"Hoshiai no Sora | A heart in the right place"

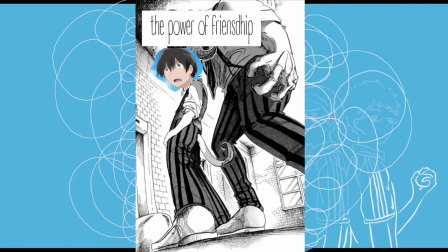[4:15]
Additionally some plot points are barely touched which feels unfair for us as well as for the characters.
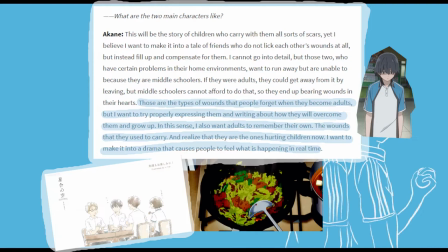[4:23]
But believing that the anime has a heart in the right place we know that Akane just wants everyone to be included in his animated catharsis.
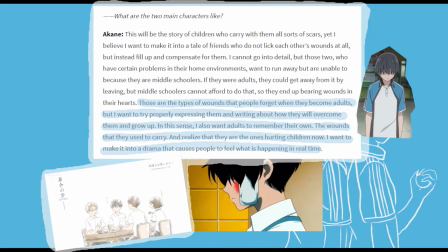[4:31]
During the same interview he declares that those are the types of wounds that are forgotten by people when they become adults but I want to try properly express them and write about how the characters will overcome them and grow up.
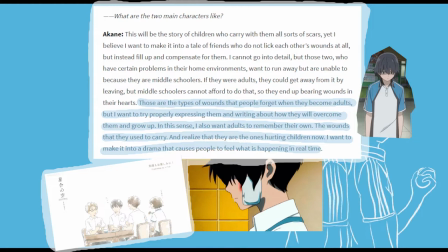[4:45]
In this sense I also want adults to remember their own, the wounds that they used to carry and realize that they are the ones hurting children now.
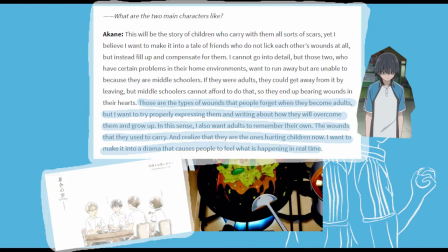[4:54]
I want to make it into a drama that causes people to feel what is happening in real time.
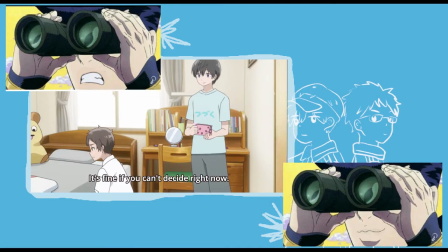[5:00]
The greatest thing in this anime is that we clearly see Akane's intentions.
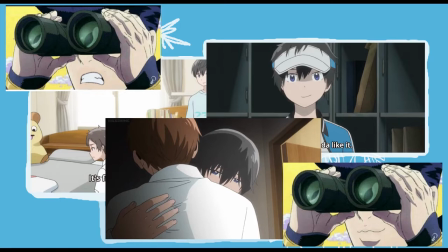[5:06]
He wanted to show that any kind of suffering of the young audience is visible and valid and having heart in the right place,
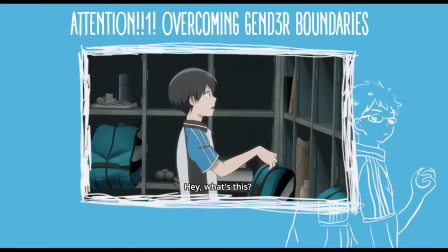[5:14]
the production brings the viewers consolation and empowerment.
Hey, what's this?
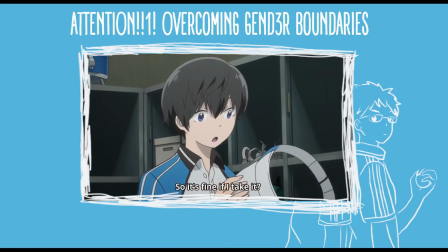[5:20] It's that, Itsuki gave it to my sister, but I don't need it. Then I can get it?
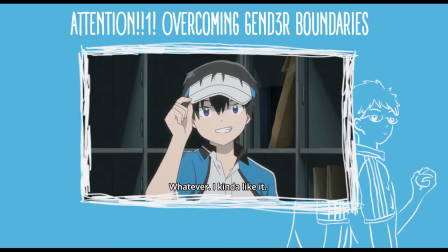[5:28] How? It's good, but it's usually a sunbizer that's usually a woman. It's good, I'm so interested.
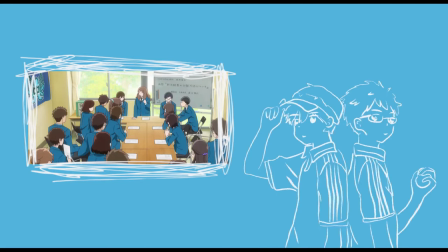[5:36]
Sometimes it comes in small or even unnoticeable elements, for example treating different body types, especially bigger ones, not as a joke.
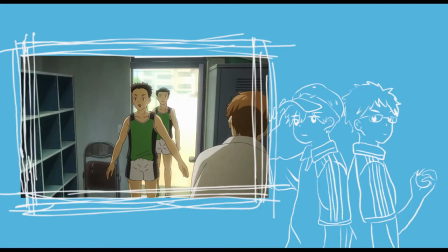[5:46]
There are scenes that should be added to the next Gillette commercial, like the one in the locker room.
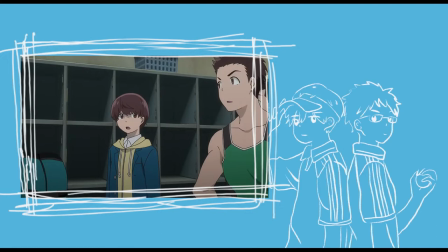[5:52]
Some random Chad comes in the soft tennis club room and starts flexing because that's what Chad's do.
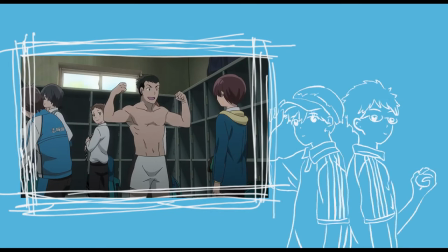[5:59]
The manager Yuta feels visibly uncomfortable, but he's too intimidated to ask Chad to stop.
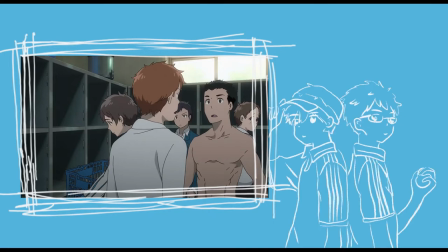[6:06]
Then other team members immediately decide to help. It seems like nothing, just a few minutes,
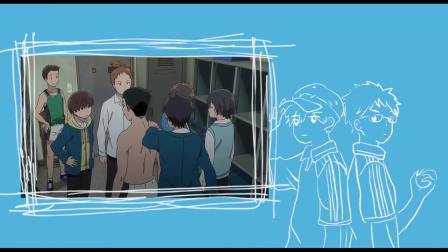[6:14]
but I assure you, a little bit of that kindness can sometimes save a person.
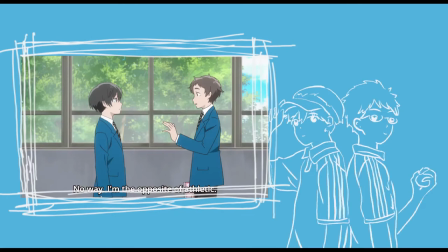[6:20]
Gile, the best thing for the man. Although having so little episodes, but a heart in the right place,
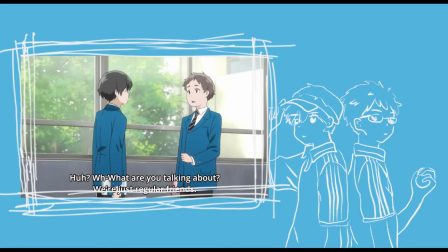[6:28]
Akane decided to dedicate one whole episode for exploring LGBTQ plus issues. And it's delicate and understanding and empathetic.
I like the ones who are, but...
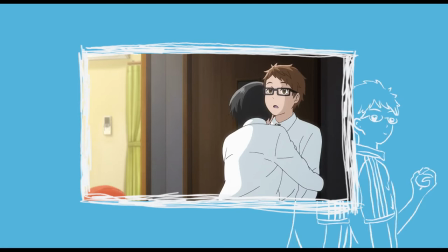[6:41]
That's the cutest fucking thing I've ever seen in my entire life. Besides that, we encounter a lot of scenes of not being ashamed of showing emotions, hugging,
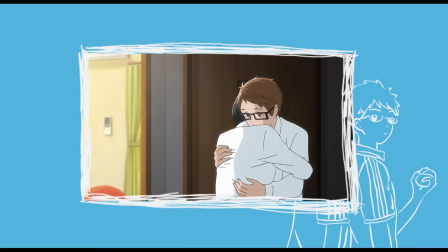[6:50]
and protecting your best friend by threatening his abusive father to kill him. As the director said,
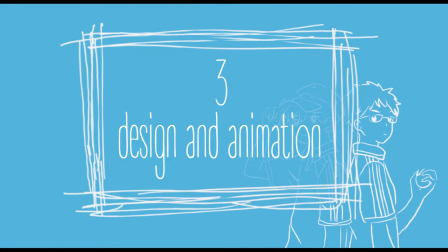[6:58]
I want to make it into a tale of friends who do not lick each other's wounds at all, but instead fill up and compensate for them.
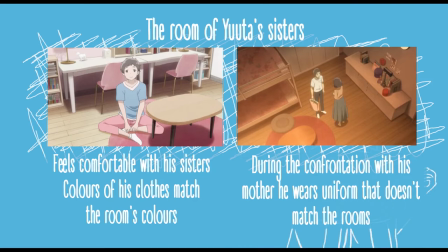[7:10]
Hoshiai Nosora has a lot more to offer besides its plot. We can see how much the series is loved by its creators by the pure effort put into details. The designs of some places, especially rooms, are really great. They expose their protagonists' characters, disclose further interests or set their mood.
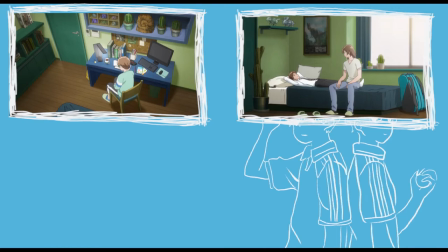[7:29]
Thomas' room is full of surprises. He appears to be a geology geek who loves cactuses and dinosaurs.
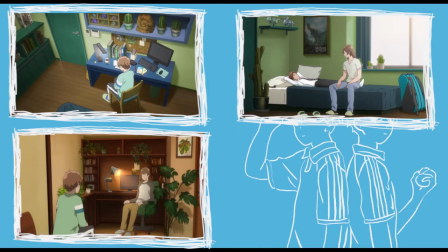[7:35]
Ryoma's place is painted mostly in warm browns, emphasizing his comforting and protective nature.
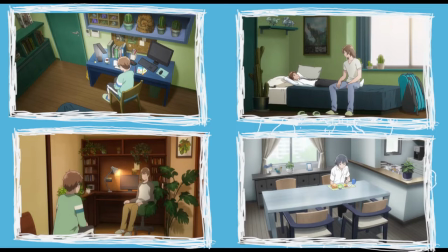[7:41]
On the other hand, Nao's dining room is in very cold colors. It feels empty and sterile, which symbolizes the unhealthy relationship between him and his parents.
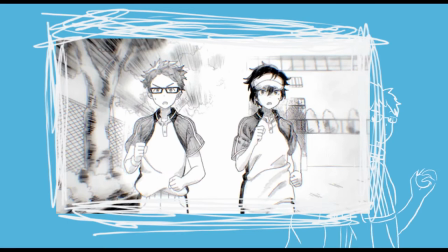[7:53]
The animation and direction are an interesting aspect on its own.
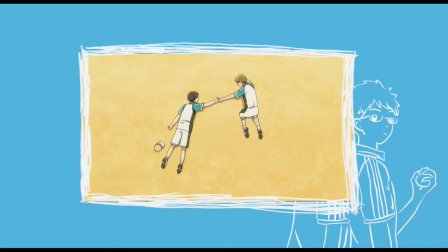[7:57]
We are able to observe that Akane experiments and uses various techniques.
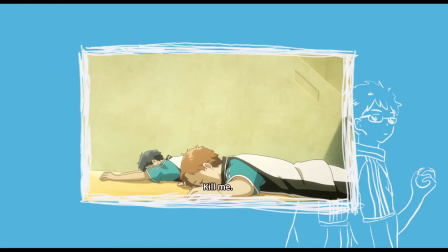[8:03]
He often quickly switches to different perspectives. During these few seconds, the boys are just dragging themselves to the finish line,
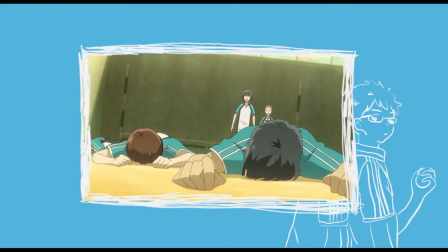[8:11]
but we see them up front, from the side and from above.
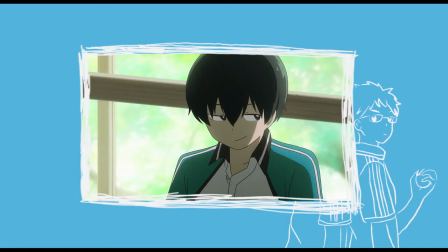[8:16]
However the director doesn't mind a meaningful pause here and there.
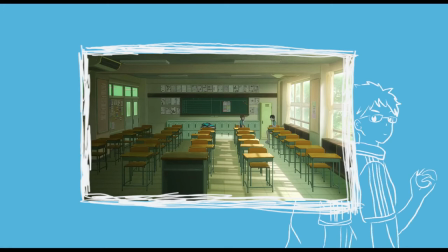[8:21]
During the conversation between Toma and Maki when the latter reveals the truth about his father, we have this.
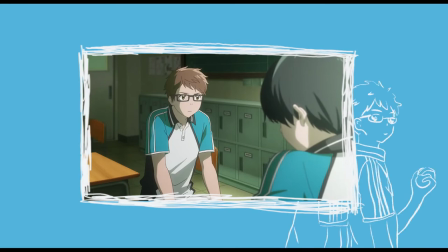[8:38]
The silence shows how difficult it is for Maki to talk about his traumas even with his best friend.
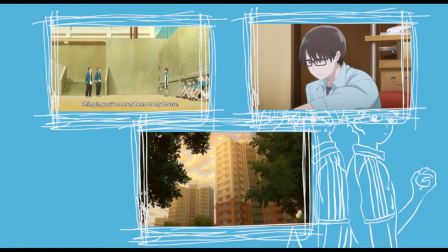[8:45]
We feel how he gathers his strengths and we understand the importance of the confession. But my favorite Akane's technique is that he presents dramatic moments through disruptions. The music suddenly stops.
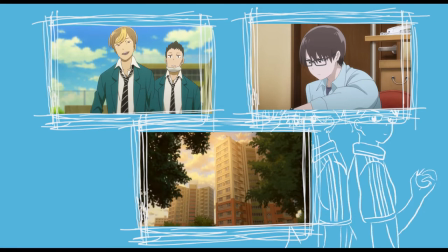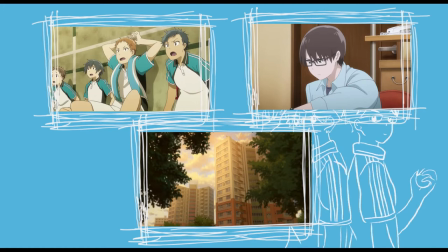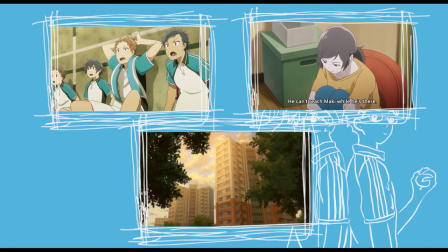[9:14]
The scenes are abruptly cut.
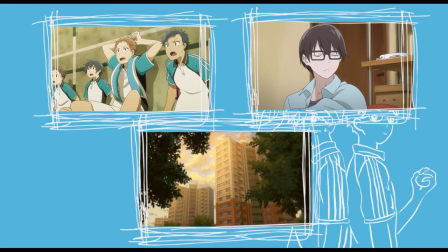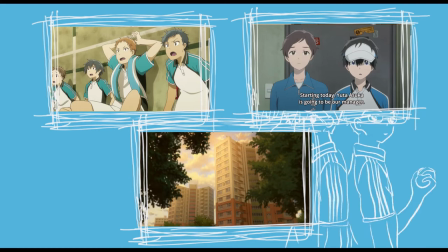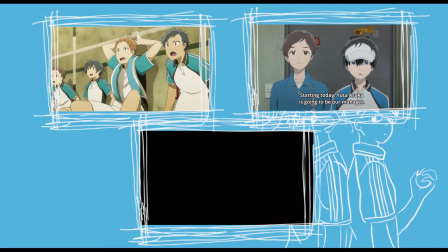[9:29]
Or shots are constantly fading to black.
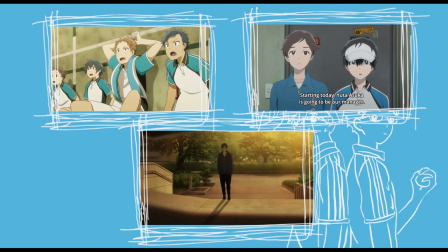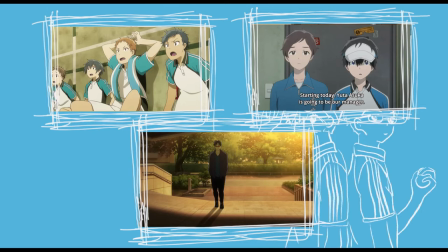[9:44]
I'm not surprised that some find such directing contrived, but personally I really like it. The moments gain more emotional weight. It feels fresh and I always appreciate when creators try to do something differently.
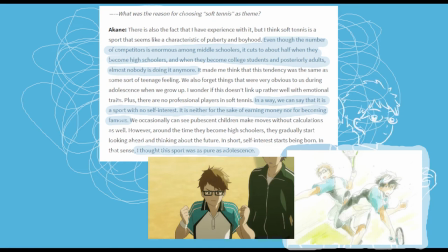[10:04]
Akane chose soft tennis for a very specific reason. He says, even though the number of competitors is enormous among middle schoolers, it cuts to about half when they become high schoolers and when they become college students and adults, almost nobody is doing it anymore.
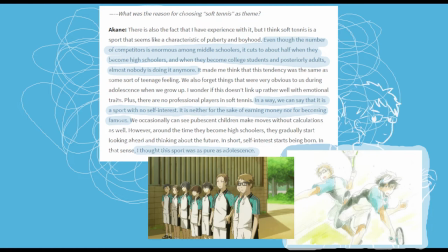[10:21]
In a way we can say that it is a sport with no self-interest. It is neither for the sake of earning money nor for becoming famous. I thought this sport was as pure as adolescence.
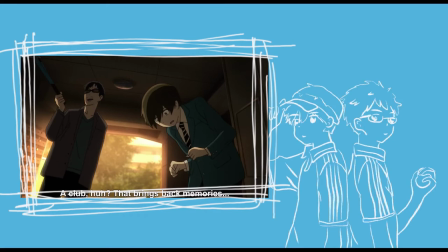[10:35]
Connecting to this, a tennis racket is immensely meaningful throughout the whole show.
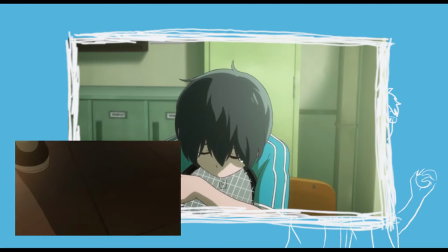[10:43]
We can assume that the racket symbolize the protagonists hearts, which of course aren't the right place.
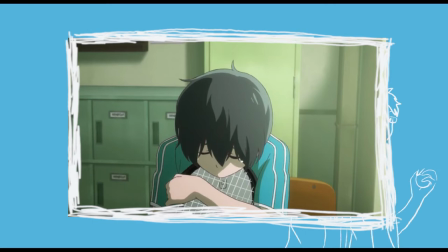[10:51]
Because of their vulnerability they're often objects of violence. Sometimes they end up completely smashed or the characters aren't able to use them. However throughout the episodes we will notice how rackets are cherished by their
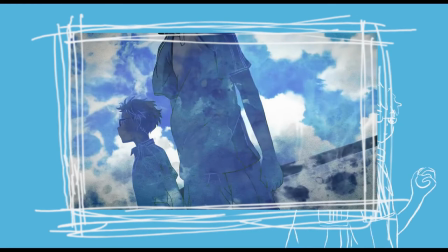[11:06]
owners and how the broken ones are replaced things to other people's support.
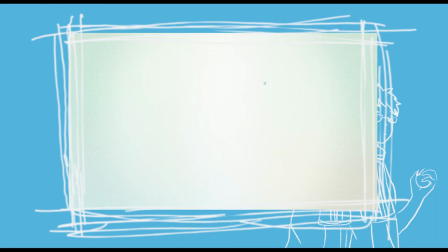[11:12]
That's why it's so painful when the opening of the last episode is disrupted at the moment which shows a broken racket.
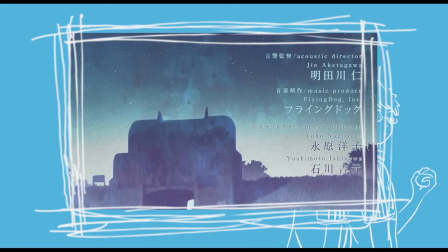[11:21]
I believe this expresses not only the feelings of the protagonists but also the creators themselves.
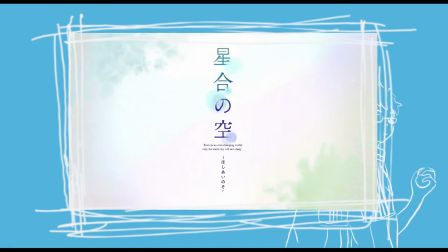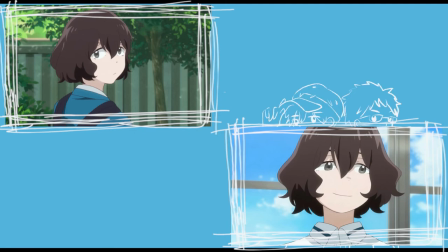[11:33]
During the series we get to know Kanako Mitsuë, a character passionate about drawings and animation, who becomes friends with Maki and the rest. Whether it's correct or not, I read her character as an alter ego of Akane, who conveys his thoughts about the industry.
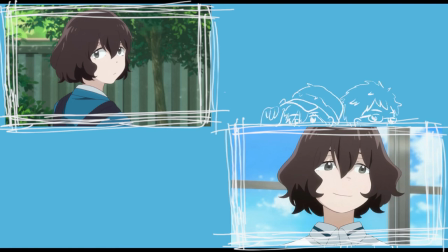[11:51]
Kanako directly tells us about her desire to create, even if that's not the most respectful or lucrative job. Before she gets to know Maki, the girl adjusts her work to her audience preferences, she just enjoys the process and positive comments.
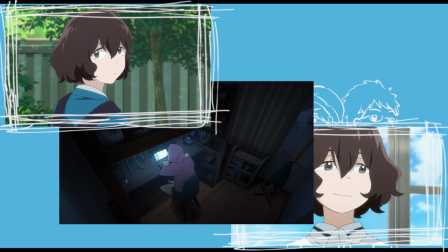[12:05]
When Kanako becomes inspired by the soft tennis club, she wants to evolve her style to try something new, to change.
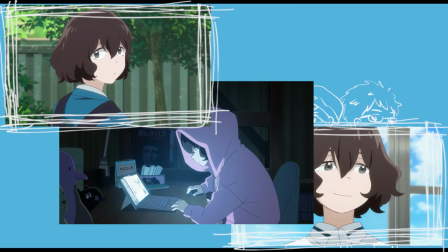[12:15]
However, this meets with a negative backlash. She is frustrated, but she just doesn't want to stop doing what truly excites her.